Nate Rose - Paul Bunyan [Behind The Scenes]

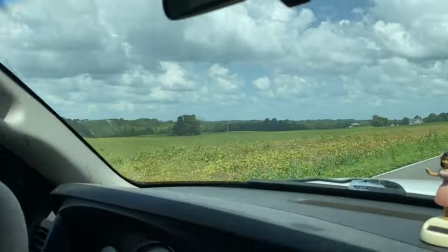[0:10]
That might be the shot bro, it's crack! I'm gonna ask him if he knows who lives there.
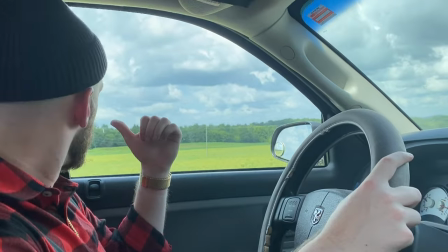[0:17]
Cause I really wanna shoot over there. Look at David directing out there just looking for the-
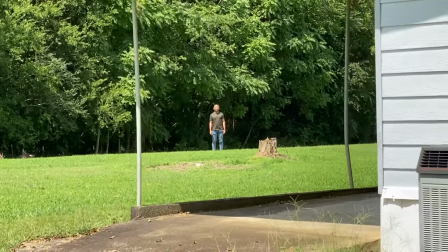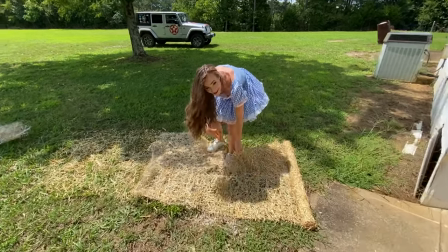[0:31]
We're cutting strips of hay blankets to go on the end of this fake hay bale.
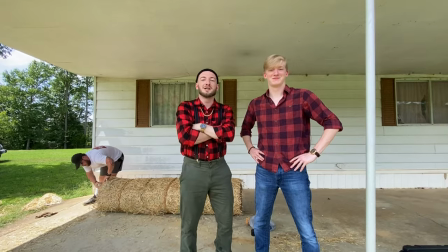[0:39]
The Bunyan Brothers!
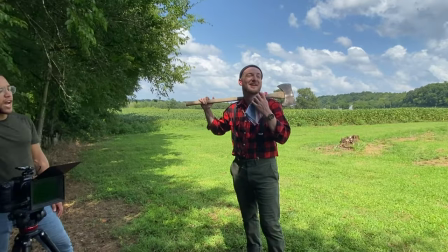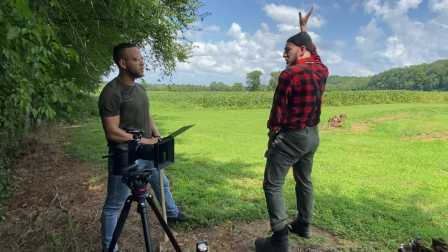[0:50]
I mean we could just get the initial shot of me holding it up and static and then we get I could just hold my hand here
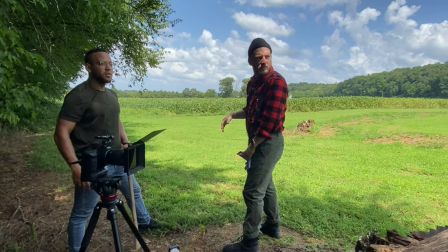[0:55]
if you if you anger I can get behind him and pick it up with them if I'm at an angle oh yeah bro that's what they could
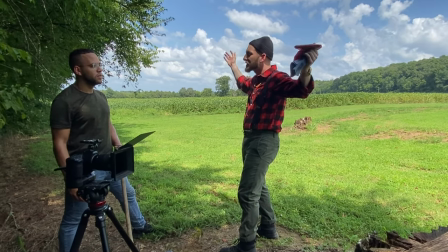[1:01]
do Greg and Greg and Bryce if it's close enough Greg and Bryce can just hold it so long and I'll just have my hand on it and it'll
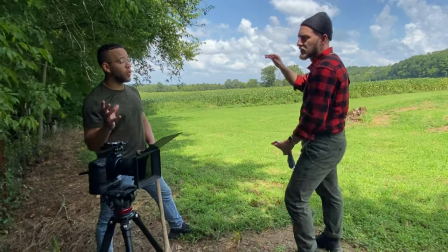[1:07]
look like I'm holding it up yes and i'm not struggling at all we gotta be starting it though that's yes you know 100 all right
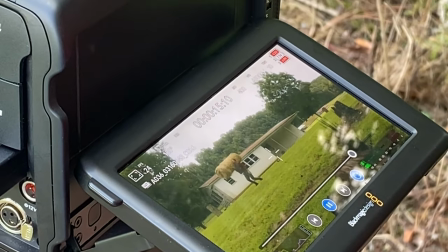[1:13]
so i can do that i can do that on a set oh that's hard perfect that's good
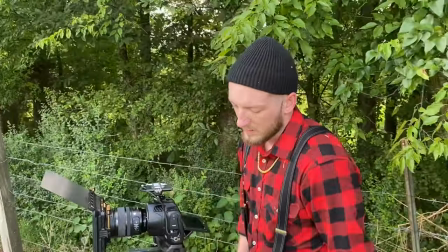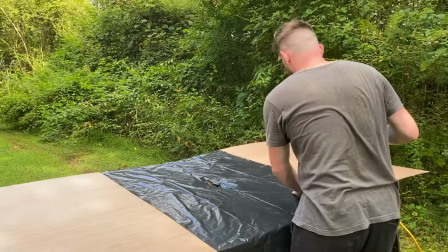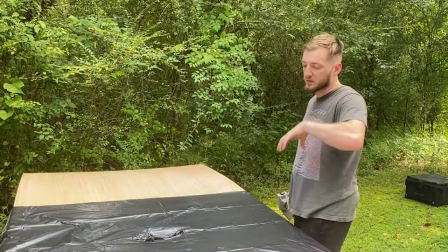[1:30]
all right so essentially we're putting this on there to kind of seal it i'm going to put soil around my head i'm going to put the turf layer on top of this which we have a hole through
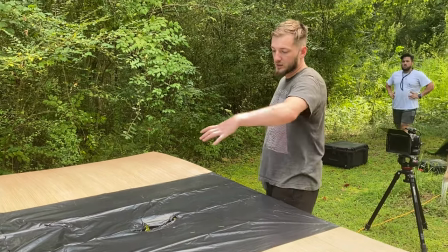[1:39]
so i'm going to sit under it put my head through it and then i'm going to fill up a lot of dirt around me and kind of set the entire scene so
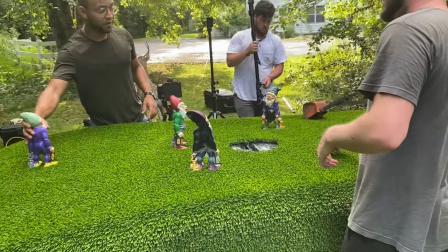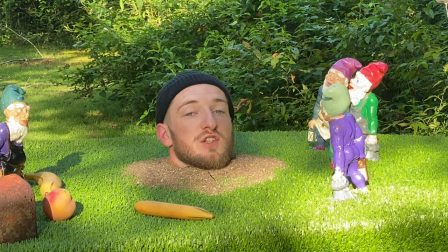[1:55]
Soil was shit I'm hunched back in here Dirt is just It's just falling onto my chest What?
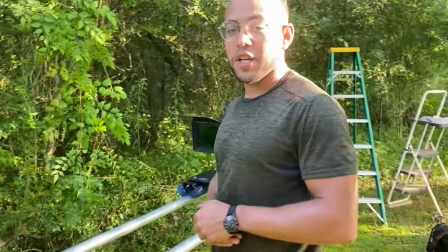[2:04]
Say something So we just got done setting up the mini set It's our first time doing a mini set but we're Really excited to do it
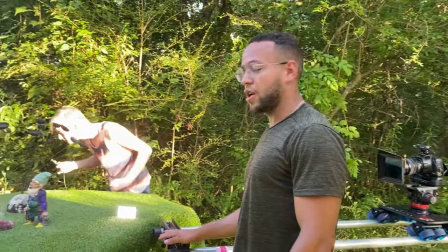[2:11]
What we're not doing right now is we're setting up lights To create some color contrast and some like Depth in the image even though the sun is
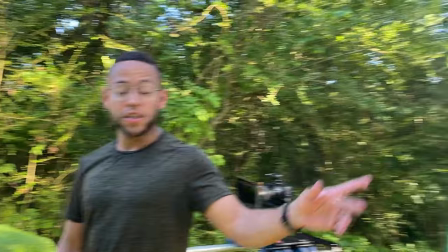[2:17]
a little bit too bright we knocked it out with the bounce as you can see right here uh so what we
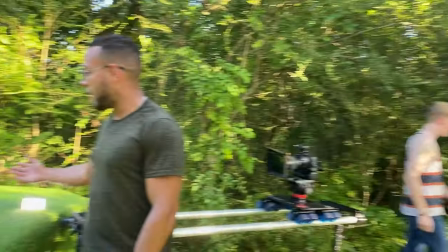[2:22]
have to do in return so we have to add different light splotches so it looks like actual sunlight
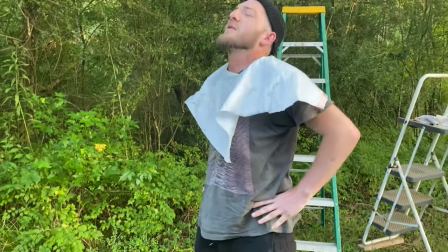[2:30]
i'm out what's happening i just i was in there for what an hour and a half it's an hour and a half in where over here look
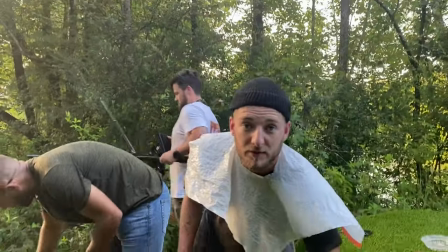[2:39]
look i was hunchback notre dame in this hole let me show you what i sitting on okay you see that that is the perfect height for
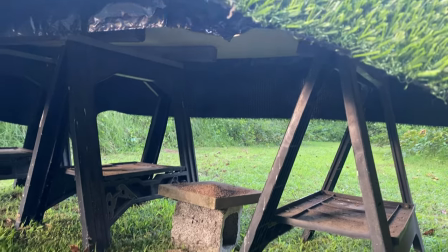[2:47]
me to sit up there but I was my head was crunched my back was crunched and like I was sitting on
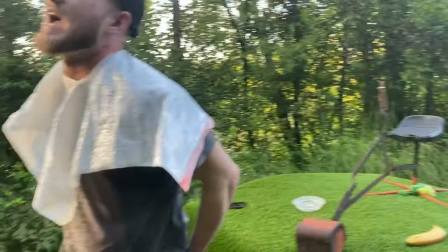[2:52]
concrete blocks like for an hour and a half I
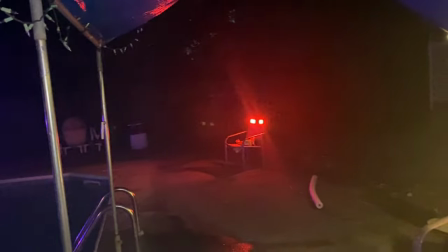[3:01]
thought he was a legend
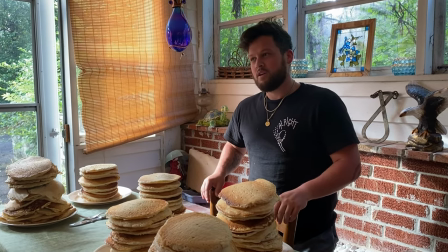[3:05]
but we had Paul Bunyan for the shoot today no yes
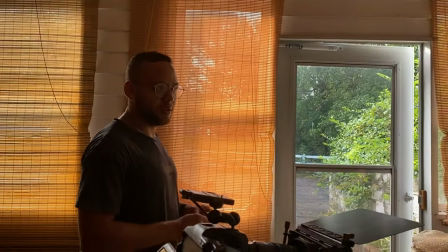[3:10]
he's really coming to the shoot
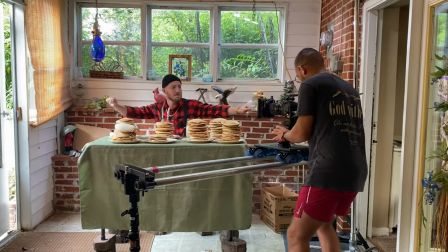[3:13]
yes it's crazy how i grew up in like rural southern tennessee but ended up being a rapper and my my grandparents who know nothing about rap or left yeah rap or rap culture it's just they're just that supportive you know like i'm just like this is what i do for a living so but it's just crazy because i come back and i'm like i do this thing and they're like we don't understand it but we love it and we love you and we'll help you out you're your biggest fan yeah man
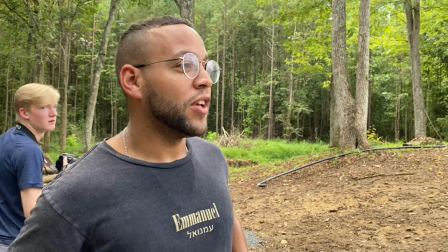[3:52]
nate really just secured a location last minute bro that's why he's my business partner he's really good at just going and talking
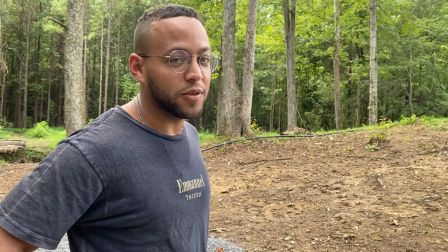[3:57]
with people and like doing types i mean i'm being dead serious doing stuff like that so i think that's one of nate's strong
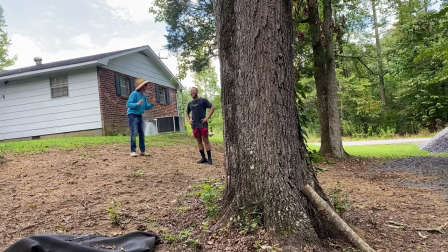[4:03]
suits there's no way yes he did with the log stay on there only a couple of them fell off but we're putting back together right Oh,
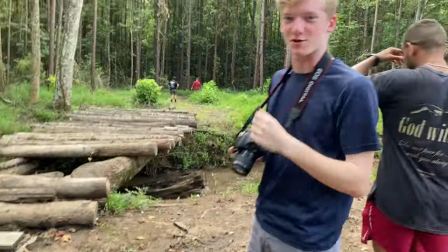[4:10]
this is exactly where Jurassic Park starts. You need a ticket ride.
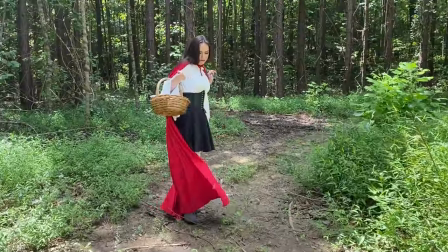[4:15]
Go ahead, man. Oh, no. That's dirty. Hold.